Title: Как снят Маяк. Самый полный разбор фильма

По словам Эггерса, в фильме отражено первое противостояние мятежного титана Прометея и морского божества Протея.
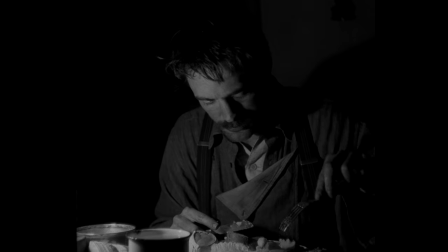(4:17)
Просто в древнегреческих легендах эти двое никогда не сталкивались. Поэтому логично, что в диалогах персонажи пару раз упоминают печень.
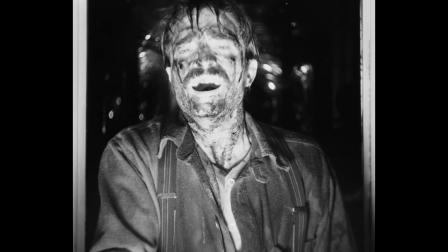(4:25)
Уэйк вклинивает в тирады гомеровские метафоры, а одержимость Уинслоу светом, маяка и последний кадр фильма недвусмысленно намекают на известный миф.
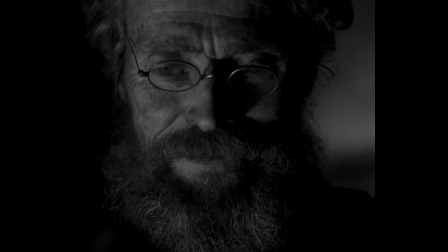(4:34)
Финальным результатом гигантского исследования братьев Эггерс стала книга «Справочник», где они подробно расписали всю запланированную эстетику,
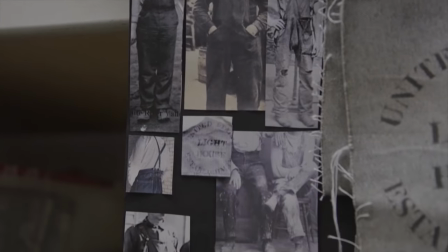(4:41)
а также зафиксировали референсы из литературы, живописи, публицистики и даже реальной фотографии 19 века.
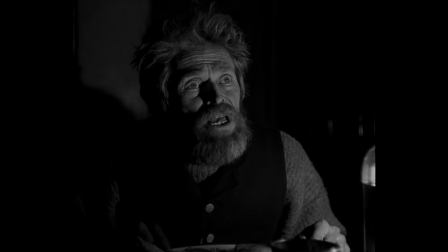(4:48)
Мы коснёмся этого чуть подробнее в блоках про визуал и язык, но прежде Игорь Максимов расскажет об основной концепции фильма «Натуралистичность». В интервью режиссёры и актёры часто повторяют звучное сочетание прилагательных «красти», «дасти», «расти», «масти».
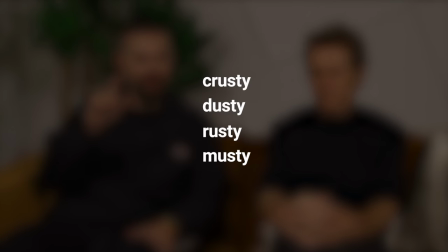(5:07)
Примерный перевод — это «застарелый», «пыльный», «ржавый» и «затхлый».
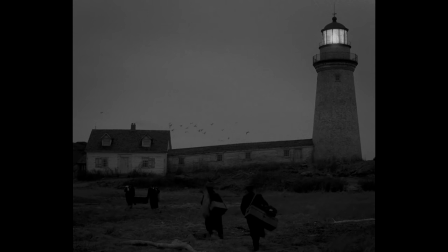(5:11)
Набор мрачных эпитетов стал точкой отчёта как для визуальной составляющей, так и для всех остальных аспектов.
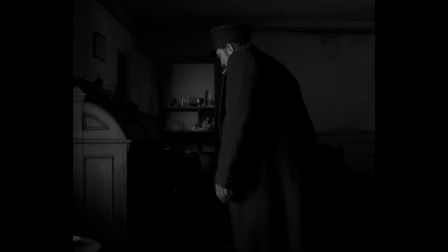(5:16)
Застарелые пасмурные картинки не достичь только камеры и эффектами. Секрет оригинальной визуальной эстетики маяка в натуралистичности каждой детали.
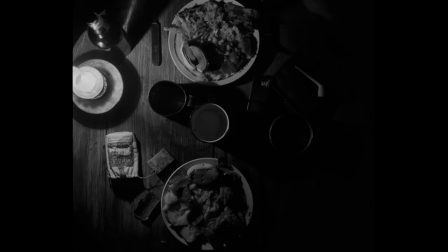(5:25)
В фильме почти всё настоящее, причём даже самые неожиданные вещи.
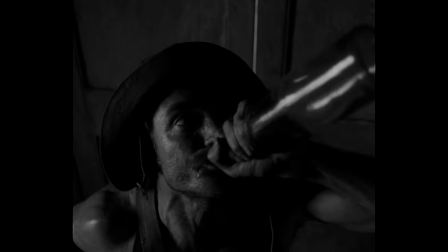(5:29)
Не только костюмы и локации, но и опьянение Паттинсона, поведение чайки и даже бороды актёров.
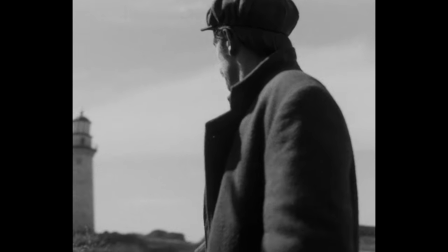(5:37)
В маяке предельно важна телесность, даже не в самых приятных её проявлениях.
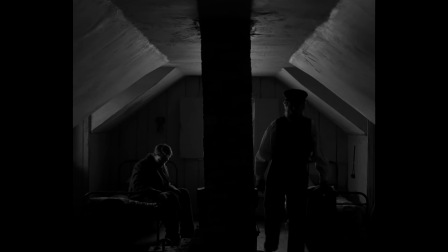(5:42)
Уже ставший мемом пердеж героя Уильяма Дефо введен в повествование не только ради комического эффекта. Таким способом этот персонаж утверждает свою власть.
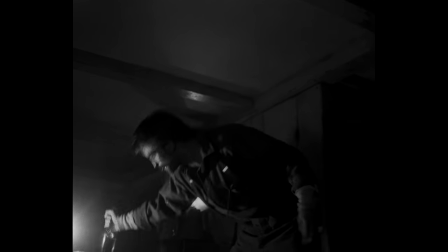(5:51)
А особенной идеей выхода за границы допустимых норм проникся Роберт Паттинсон, который максимально вжился в роль.
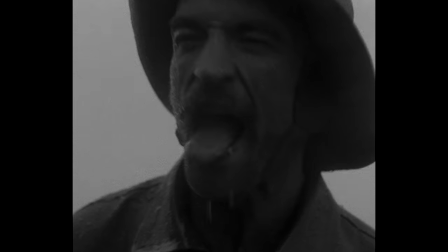(5:58)
Во время съемок он употреблял алкоголь, пил воду из лужи, мочился в штаны,
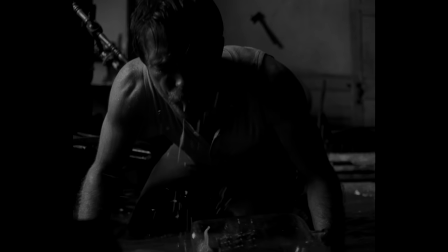(6:02)
а в одной из сцен пытался по-настоящему поблевать, чем довел до бешенства Эггерса и Дефо, едва не сорвав съемки. Режиссёр не проводил кастинг, потому что изначально видел в ролях Дефой Паттинсона.
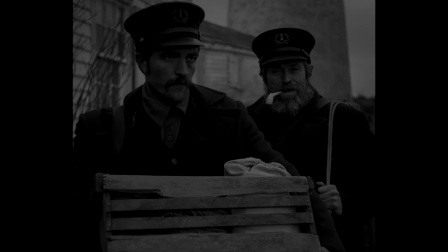(6:13)
Причём по довольно простой причине, их лица удачно вписываются в дух эпохи и образы персонажей. Интуиция не подвела Эггерса.
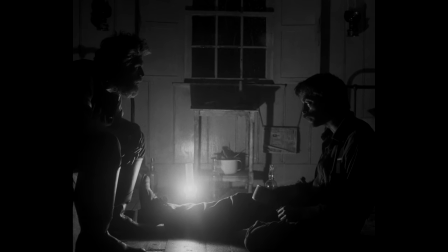(6:21)
В фильме дуэт отлично работает не только благодаря таланту и самоотдаче актёров, но и за их принципиальной непохожести, которая точно отражает взаимоотношения персонажей.
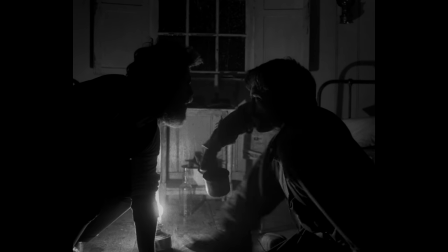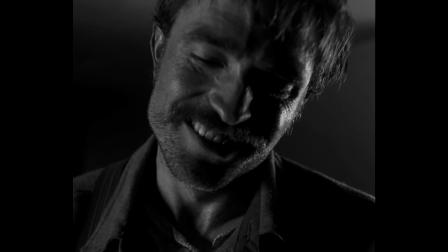(6:35)
Паттинсон не любит репетиции.
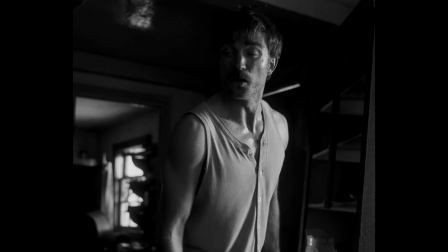(6:37)
Он просто вживается в персонажа по методу Станиславского, культивирует себе должное настроение перед сценой и рефлексирует на камеру. Эггерс даже закономерно сказал актёру, что его лучшие дубли – это первый и двадцатый.
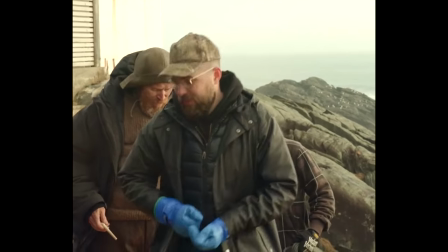(6:52)
Дефо, наоборот, много репетирует, прислушиваясь ко всем комментариям.
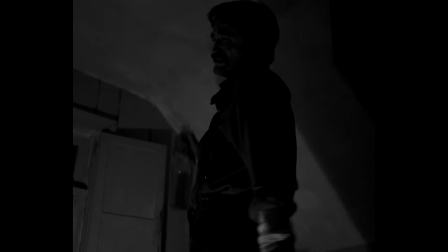(6:56)
Разница в методах идеально отразила конфликт и концепцию маяка – природная натуралистичность живущего ролью Паттинсона против натуральной игры опытного актёра Дефо.
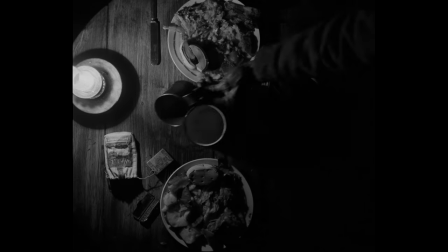(7:05)
Живая атмосфера выстраивается не только благодаря актёрам, а в том числе за счёт деталей быта, интерьера, костюмов и декораций.
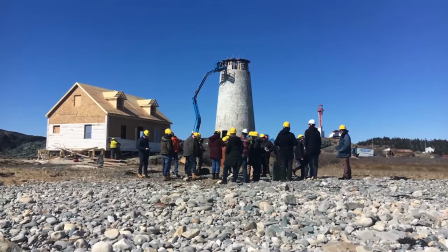(7:11)
Пожалуй, самый сумасшедший и завирусившийся факт о маяке – это подвиг команды инженеров, которая построила все декорации с нуля и в натуральную величину. Это не прихоть режиссёра и не погоня за наградами, а яркая иллюстрация общего подхода Экерса к работе.
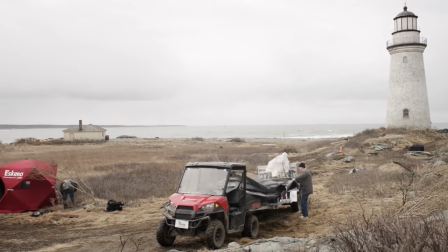(7:26)
Всё должно идеально соответствовать заранее продуманному визуальному стилю.
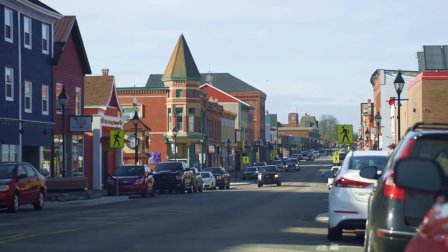(7:30)
Съёмочная команда очень долго искала работающий маяк на территории Новой Шотландии и даже пыталась найти уникальную линзу Френелля.
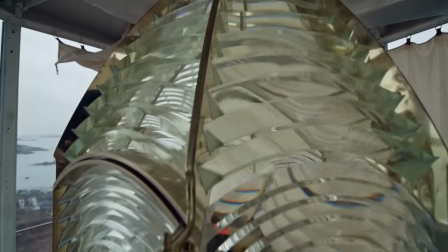(7:36)
Хотя в мире осталась лишь парочка подходящих экземпляров, дорогущего артефакта весом в несколько тонн.
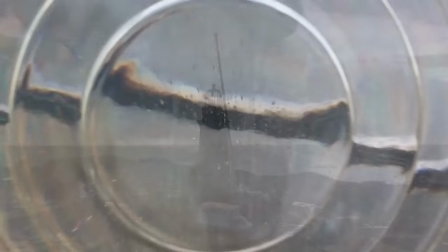(7:42)
Эггерс почти отыскал подходящее сочетание маяка и локаций неподалёку от Галлифакса.
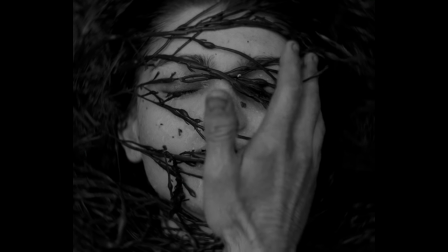(7:47)
Но сомнение быстро развеяла исполнившая роль русалки молдавская модель Валерия Караман, которая при первом же взгляде на маяк спросила, что это за уродливое советское дерьмо.
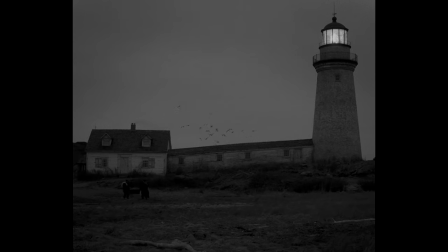(7:57)
В итоге после долгих поисков, а отсмотрели порядка 70 локаций, Эггерс решил отталкиваться от территории и строить на ней всё с нуля.
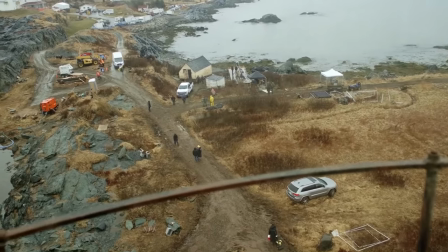(8:09)
Подходящий пейзаж нашёлся на мысе Форчу в Новой Шотландии, который благодаря монтажу с подснятыми с других локаций материалами удачно выдали за остров.